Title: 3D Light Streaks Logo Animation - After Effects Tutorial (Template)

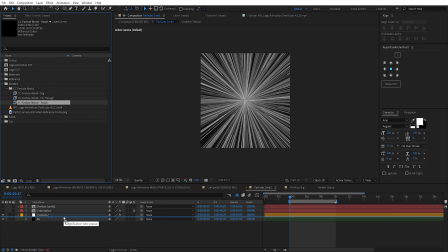[12:14]
Once the renders were finished, I then brought them back into their respective comps,
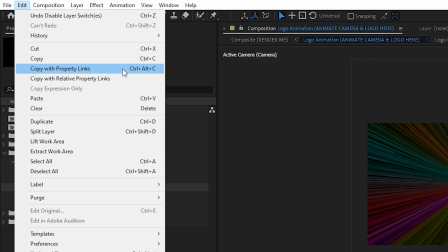[12:18]
copied the camera from the logo animation comp with property links, and pasted it to each of the particles comp.
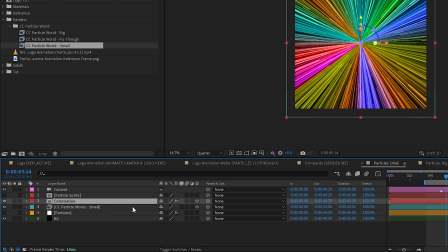[12:25]
This way, I would only have to worry about manipulating the camera in the logo animation comp, and those changes would automatically reflect across the other comps.
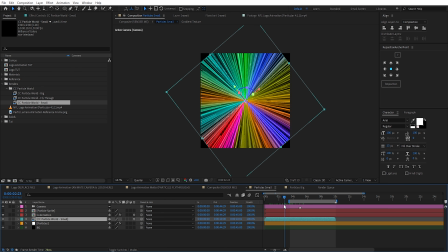[12:33]
I then turned both the rendered layers and the colorama layers into 3D so they would react to the camera, and scale them up just a bit so the edges wouldn't show as the camera is zooming out. Now it was time to start bringing all of these elements together.
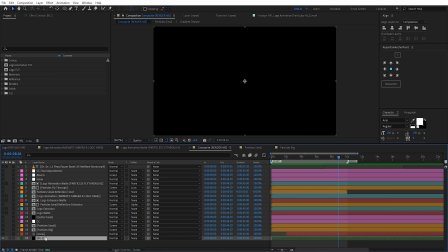[12:47]
I created a 1920 by 1080 composite comp, added a black background, brought in the particles and set them both to screen so they would blend with each other.
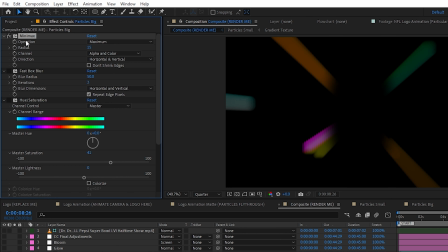[12:55]
I added a minimax effect on the big particles to expand them a bit more, blurred them out,
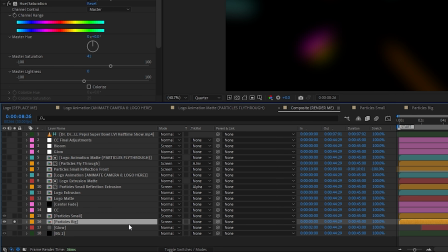[13:00]
increased the saturation and turned down the opacity so they wouldn't be as pronounced.
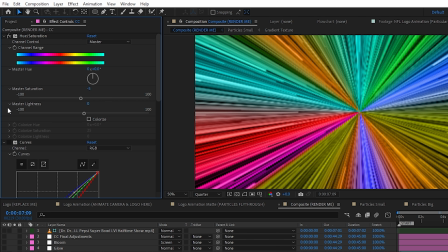[13:05]
Then I created a new adjustment layer for color correction, to which I added a curves and hue saturation effect to make everything pop. I also added a second curves effect to make the center a bit darker, but instead of having it affect the entire comp,
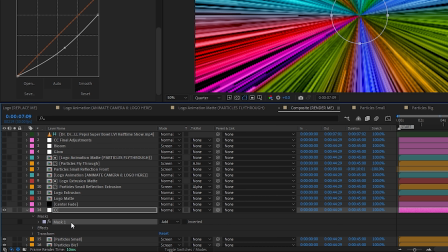[13:18]
I created a feathered circle mask in the center and used that mask to isolate the effect by dropping down the effects,
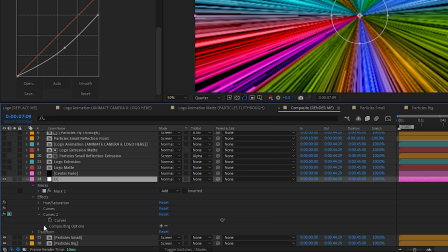[13:25]
curves 2, compositing options, clicking the plus icon and selecting the mask. This is a quick and easy way to keep everything under one layer instead of having to duplicate the adjustment layer and then masking the adjustment layer itself.
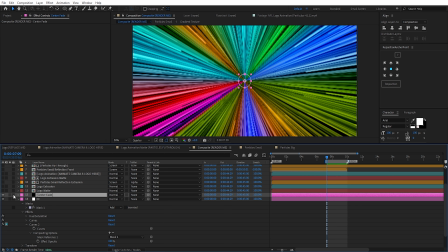[13:39]
Although I did create another black solid and mask the center as well to make it even darker.
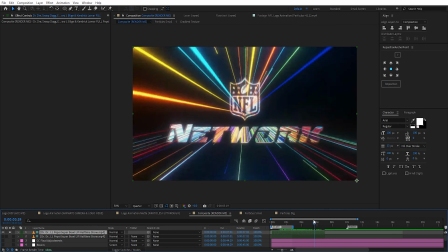[13:44]
Now, if we go back to the original version, you can see that when the logo comes in, it is colored dark blue and it isolates the lines inside its contours. This is also why I chose to leave the logo animation inside its own pre-comp, so we could then use it as a matte.
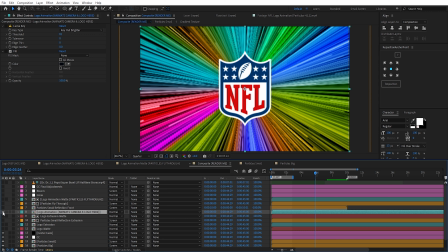[13:59]
So I brought in the logo, used the Luma key effect to key out the bright parts,
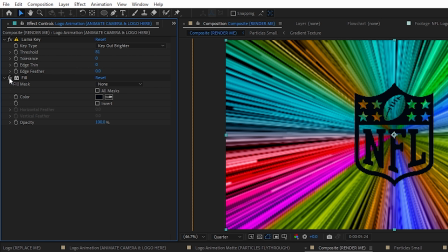[14:03]
and then added a fill effect to give the entire logo the color I sampled from the original version.
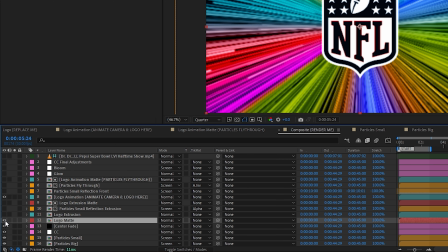[14:08]
As for the matte, I duplicated the logo, removed all its effects, and disabled it.
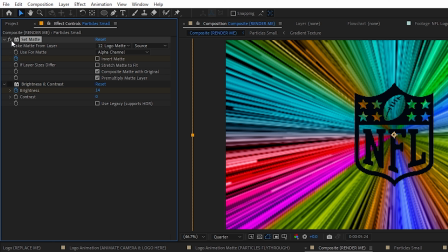[14:13]
On the particle layers, I added the set matte effect, set it to take the matte from the logo matte layer,
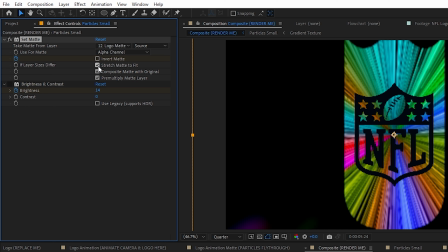[14:19]
and unchecked stretch matte to fit, since the particles comps are a different resolution, so by default they are going to be stretched in order to fit with our composite comp, but we don't want that.
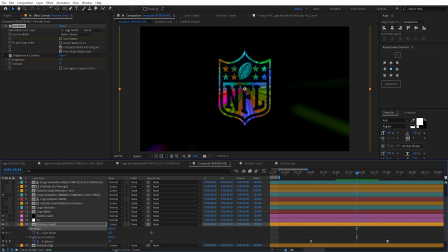[14:28]
This way the particles are isolated inside of the logo contours, but I did have to animate the invert matte checkbox,
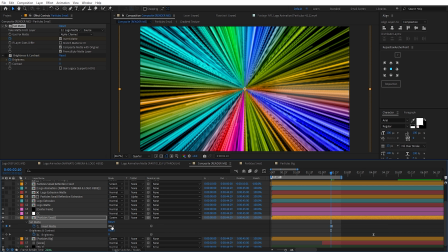[14:34]
so prior to the logo coming in, the mat is inverted and the particles are completely visible.
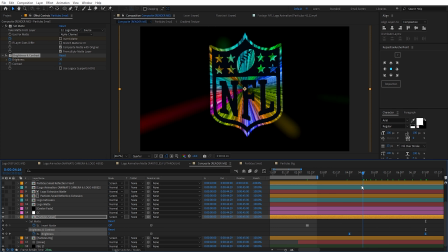[14:40]
I then added a brightness and contrast effect to both the particle layers, so they brighten up a bit as the logo settles in. Now let's take a look at how I set up the particles that fly through the logo. First of all, I duplicated the small particles comp,
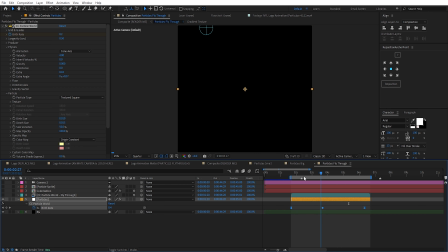[14:54]
adjusted the birth rate to have the particles start emitting at roughly the same time as they do in the original version, and then stop emitting after about 5 seconds.
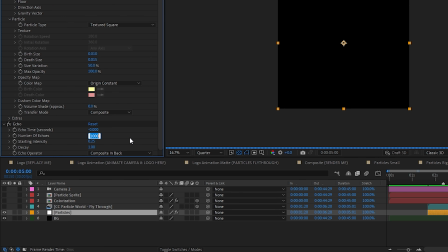[15:02]
I set the extra angle to 8 so the particles would pass closer to the camera and decrease the number of echoes for shorter lines.
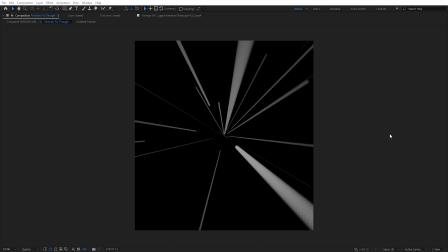[15:10]
You could decrease the extra angle even more, but just be careful not to go too low, because then the particles might fly directly into the camera.
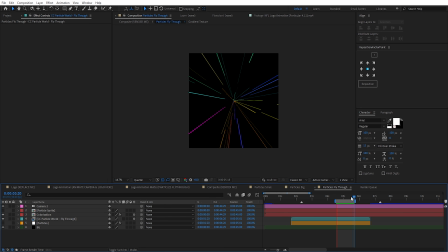[15:17]
I then disabled the camera and colorization so I could render out the raw animation.
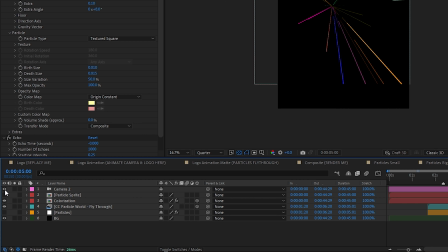[15:21]
Once that was done, I imported it back, set it to 3D, and turned the camera and colorization back on.
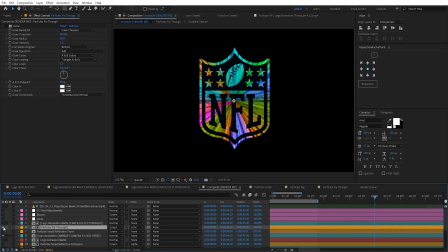[15:27]
Back in the composite comp, I imported the fly-through particles,
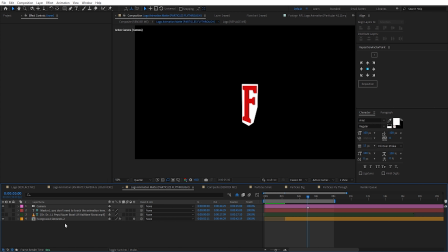[15:30]
and I now had to make it seem as if the particles are coming from behind the center element of the logo, which is the F letter. So I duplicated the logo animation pre-comp, masked out just the F letter, and then in the composite comp,
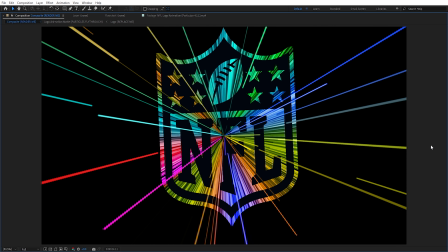[15:43]
used that as a matte to cut off the fly-through particles so they appear to be coming from behind the F letter. This is very specific to the NFL logo, but whatever logo you may be using, just make sure you mask out only the elements you want to be in front and put them in the logo animation matte comp.
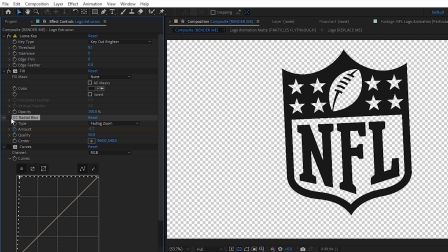[16:01]
I then duplicated the logo, added the CC radial blur effect with a type set to fading zoom, added a curves effect and boosted the alpha to get a solid extrusion, and then animated the amount value to determine the extrusion amount.
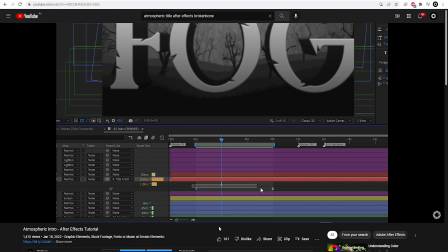[16:13]
I used this same technique in the atmospheric title tutorial, which if you haven't already, then do watch it.
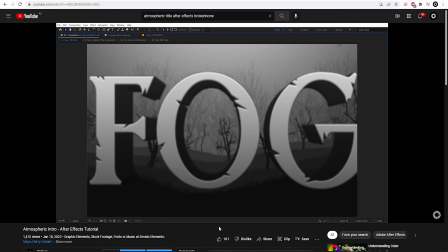[16:19]
Plenty of cool tips there as well.